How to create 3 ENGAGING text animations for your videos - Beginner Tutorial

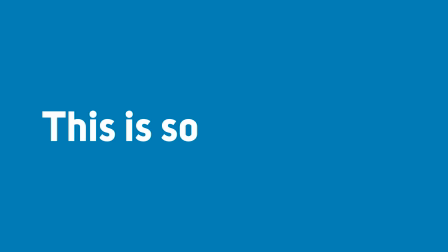Here's how you can easily create these 3 simple text effects to use in your videos and animations.
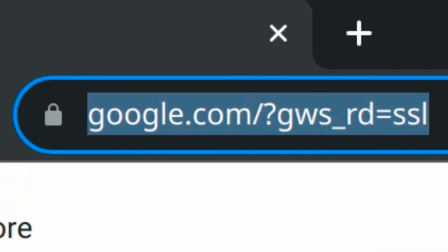Right now, no software required. Go to app.panzoid.com and create a new project.
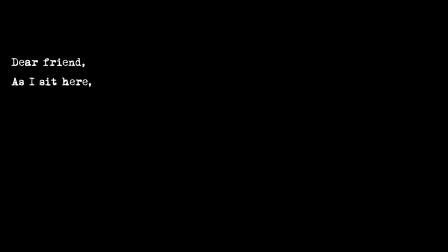This first effect looks like someone is typing out your text. This is often used to create a dramatic feel or just for a visual aid of someone typing something.
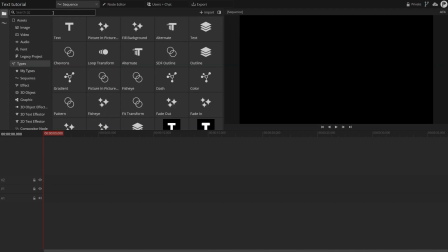I'm going to start by adding a solid color for the background so it isn't quite as bland, but you can put anything behind your text, of course.
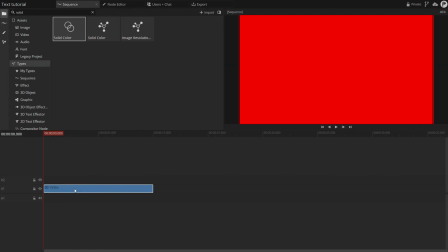I'll use a solid note, double click it to edit it, and change the color to a nice blue.
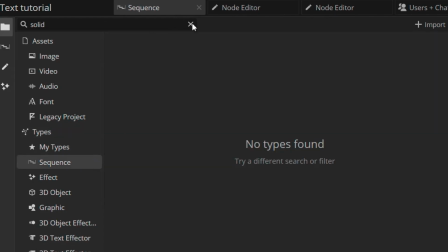Next, drop a text clip. Grab a text clip from the sequence category and drop it onto your timeline above your new background.
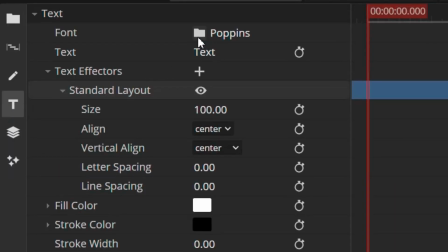To edit the text, click on the new clip and go to the text properties tab here. You can change the text to whatever you want to say and pick a font as well.
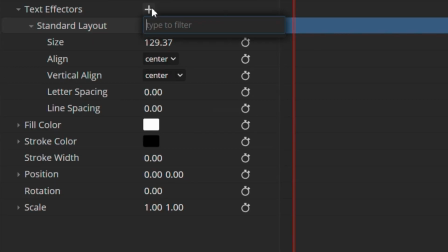Now here's where the magic happens. Click the plus button next to the text effectors and choose the typing effect.
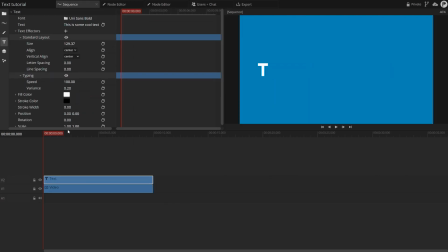And that's basically it, we're done. Scrub through the timeline and see for yourself. Our text is now typing out.
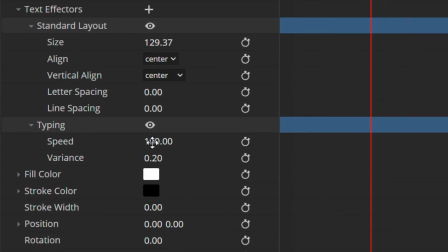If you want to customize it, you can adjust the typing speed and the variance, which controls the consistency of the simulated typing.
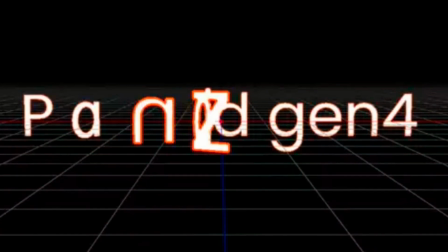But hold on, what did we just do? A text effector is basically an effect that you can apply to text to perform an animation.
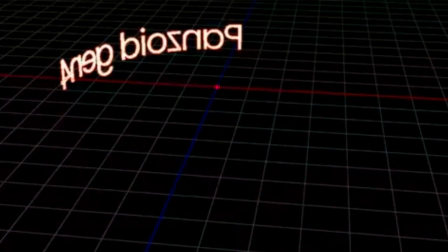They're called effectors to distinguish them from regular video effects, but you can use them in a very similar way.
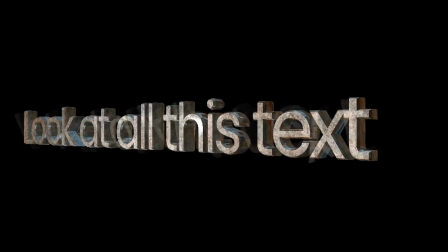You can combine multiple of these and they all stack together to easily create complex effects. For example, if you want to make the words in our typing animation shake around, just add a shake effector.
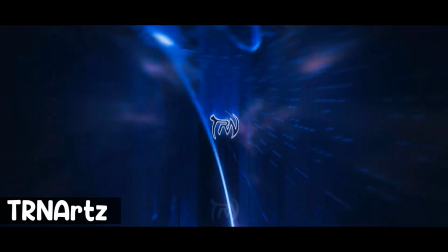Once you get a feel for what the basic effectors do, your imagination is the limit. Alright, let's take a look at this next effect.
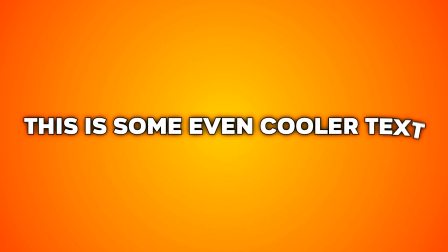This is a great animation for titles or logos, and it's a lot more visually interesting than a typical fade or slide in.
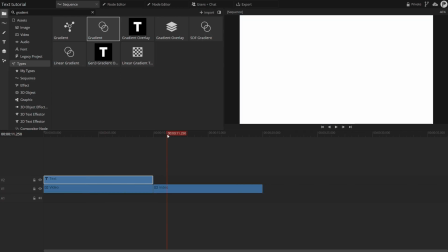For the background, this time I'm going to add a gradient for a little more color. It's very similar to adding a solid color, but it's a different node type.
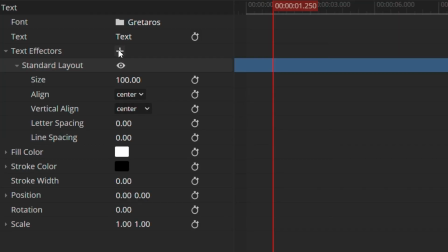And just as before, we're going to drop our text on the timeline. For this effect, we're going to use the time offset effector and add a few keyframes to make the animation.
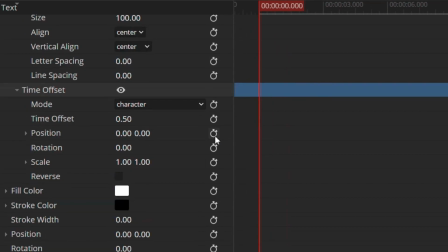Drag the cursor to the beginning of the clip and turn on animation for position, rotation, and scale.
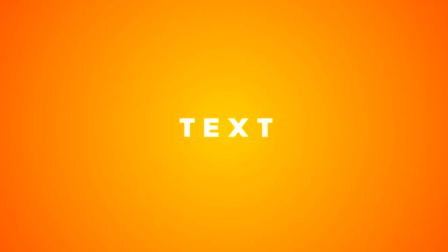Doing this also creates a keyframe for us. Drag the scale until the text is quite small, then drag the Y position until your text is off the screen,
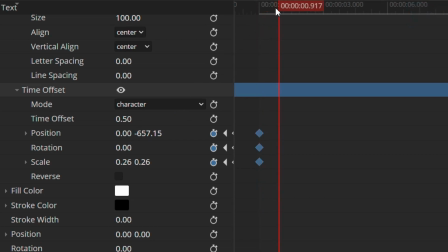which is where we want it to start. Now move the cursor ahead a bit. You can adjust the timing later, but I'm doing about half a second. Now set the position back to 0, the rotation to 360 degrees, and the scale back to 1.
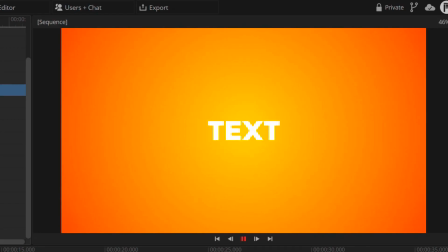It's already coming together, but let's tweak it a little bit more to make it less robotic.
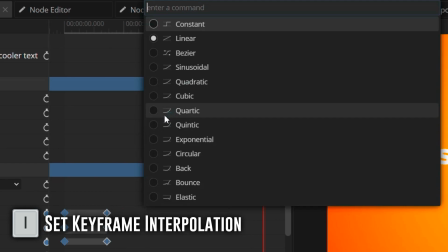Select all of the second keyframes and press I to change their interpolation type. You can choose whatever you think looks best here.
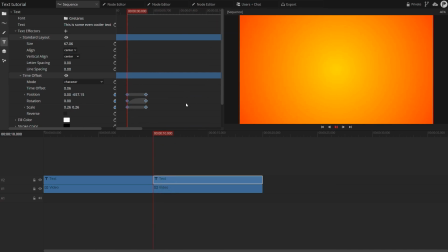Different types change the speed of your animation between your 2 keyframes. I'm going to go with quartic. The last thing to do is adjust the timing. The time offset property controls how much lag there is in between each letter's animation.
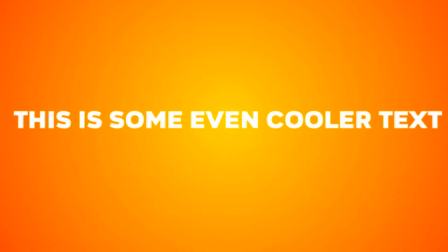If you set it to 0, all the letters animate in sync, and if you set it to a large value, there will be a long delay between letters.
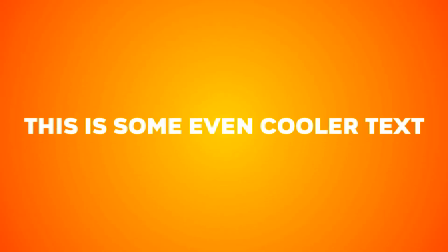And it's done. For a few extra style points, I'm going to add an outline and a shadow.
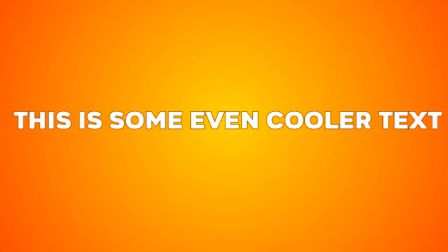To do this, find the stroke width and color properties and adjust it to your liking. Then go to the Effects tab and add a drop shadow effect.
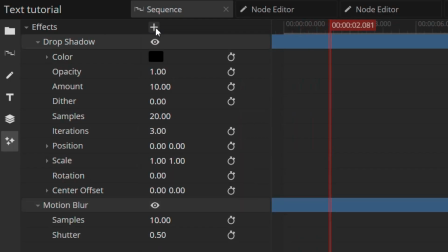And to really top it off, I'm going to add a motion blur effect as well, since it really exaggerates the fast motion of these letters. In this third animation, we're going to step it up a little and create some 3D text.
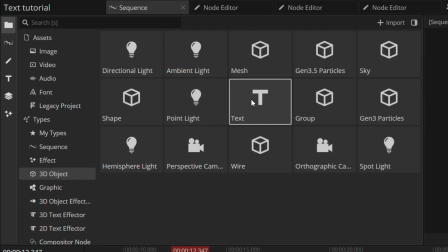The procedure is actually fairly similar to before, but this time we're going to find a text clip inside the 3D Object tab of the browser panel.
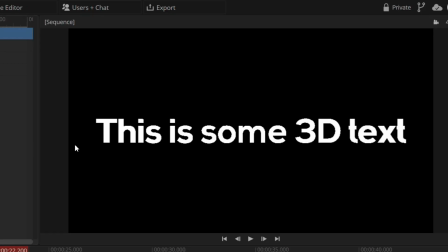Drop it on the timeline and select it. In order to see our 3D scene a little bit better, click on the camera icon to enable the scene view.
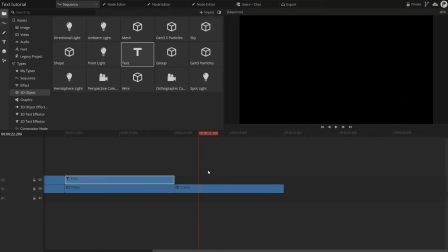That way you can click and drag to pan around the text. To edit the text object inside the scene, go to the Scene tab and select the text.
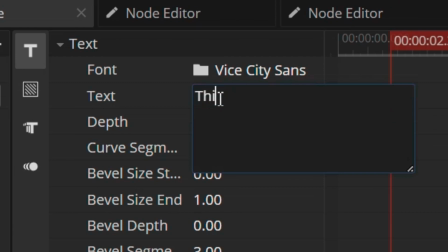This is where you'll find the usual text properties like font and size. The Text Effectors tab is where we can add our effectors just like before.
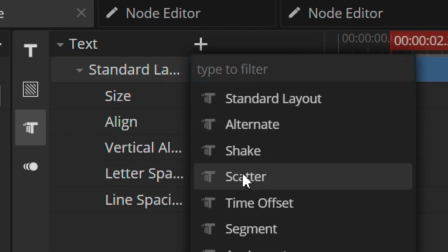The first effector we'll add is the Scatter effector. This makes all of our letters randomly scatter around in 3D space,
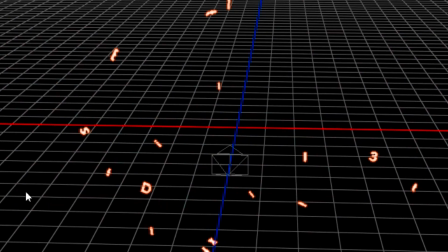which we'll use in reverse to make everything kind of converge into the correct places and then scatter out at the end.
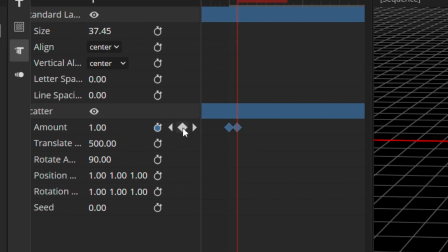Add 2 keyframes to animate the amount property going from 1 to 0 and then change the easing. Now to animate the end, highlight the keyframes, hold Shift and Alt, and then drag them to the end of the clip. Notice that this will clone your keyframes.
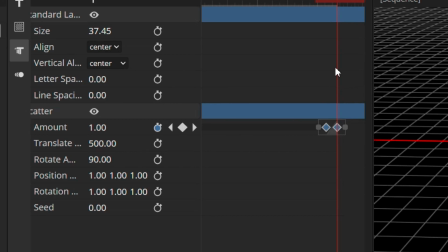Now right click and choose Reverse Selected Keyframes. To speed this up, you can start typing to filter down the options here.
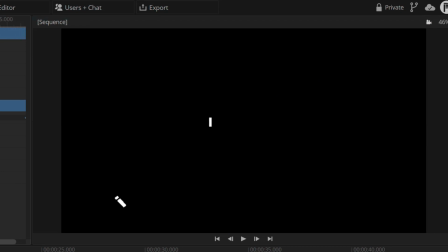This will create the exact same animation, but now in reverse so our letters scatter out at the end. Now we're going to do a little tilt effect with the time offset effector.
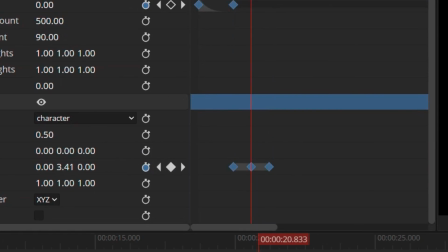Around the point where your scatter effect ends, add 3 rotation keyframes, where the middle one has a Y rotation of about 30 degrees and the other 2 are just at 0.
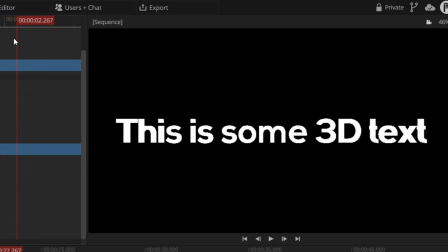This will make each letter successively tilt for a moment, like they're individually introducing themselves.
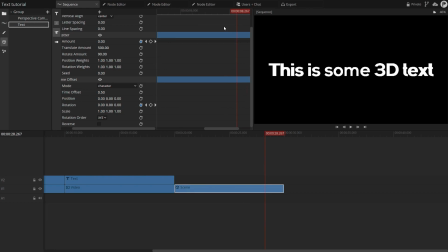This doesn't look like much now, but you'll see why this is a really cool effect in just a second.
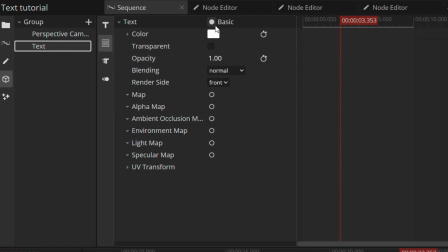I'm going to go over to the Material tab and change to a physical material so I can use lights with my text.
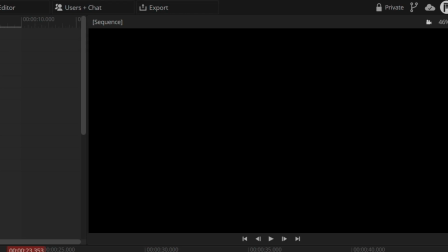Of course, now the text is gone since we have no lights,
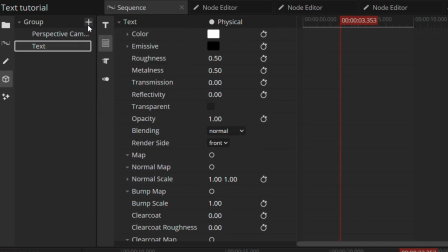but let's add some. Use the plus button to add a few spotlights in your scene and adjust their position to move them around so the text is well lit from multiple angles.
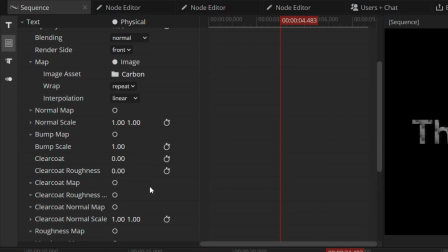Now back in my material settings, I'm going to add a texture map and a normal map. These are just images that you can either make or download online.
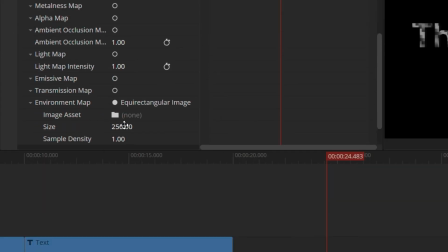Then I'm going to add an environment map texture. This part is optional, but it can really enhance the look of your text.
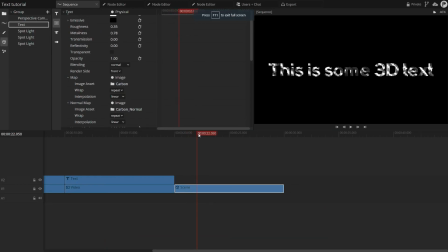Now, check this out. When each letter tilts, you can see the reflections on our material and it looks really slick.
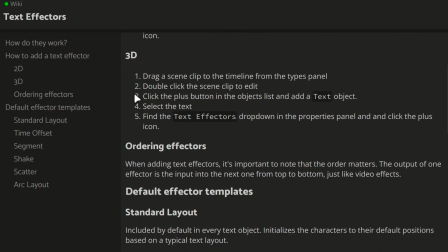Alright, I hope this helped you get started with text effectors.
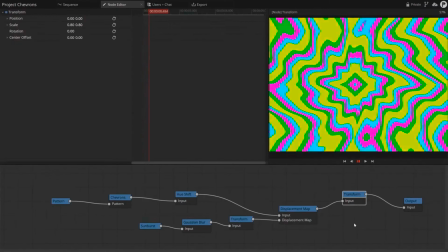This video barely scratches the surface of what is possible, so let me know if you want to see more advanced tutorials and be sure to share the things that you make in our community at Panzoid.com.
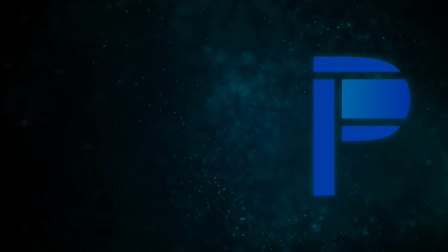Thanks for watching, I'll see you in the next one.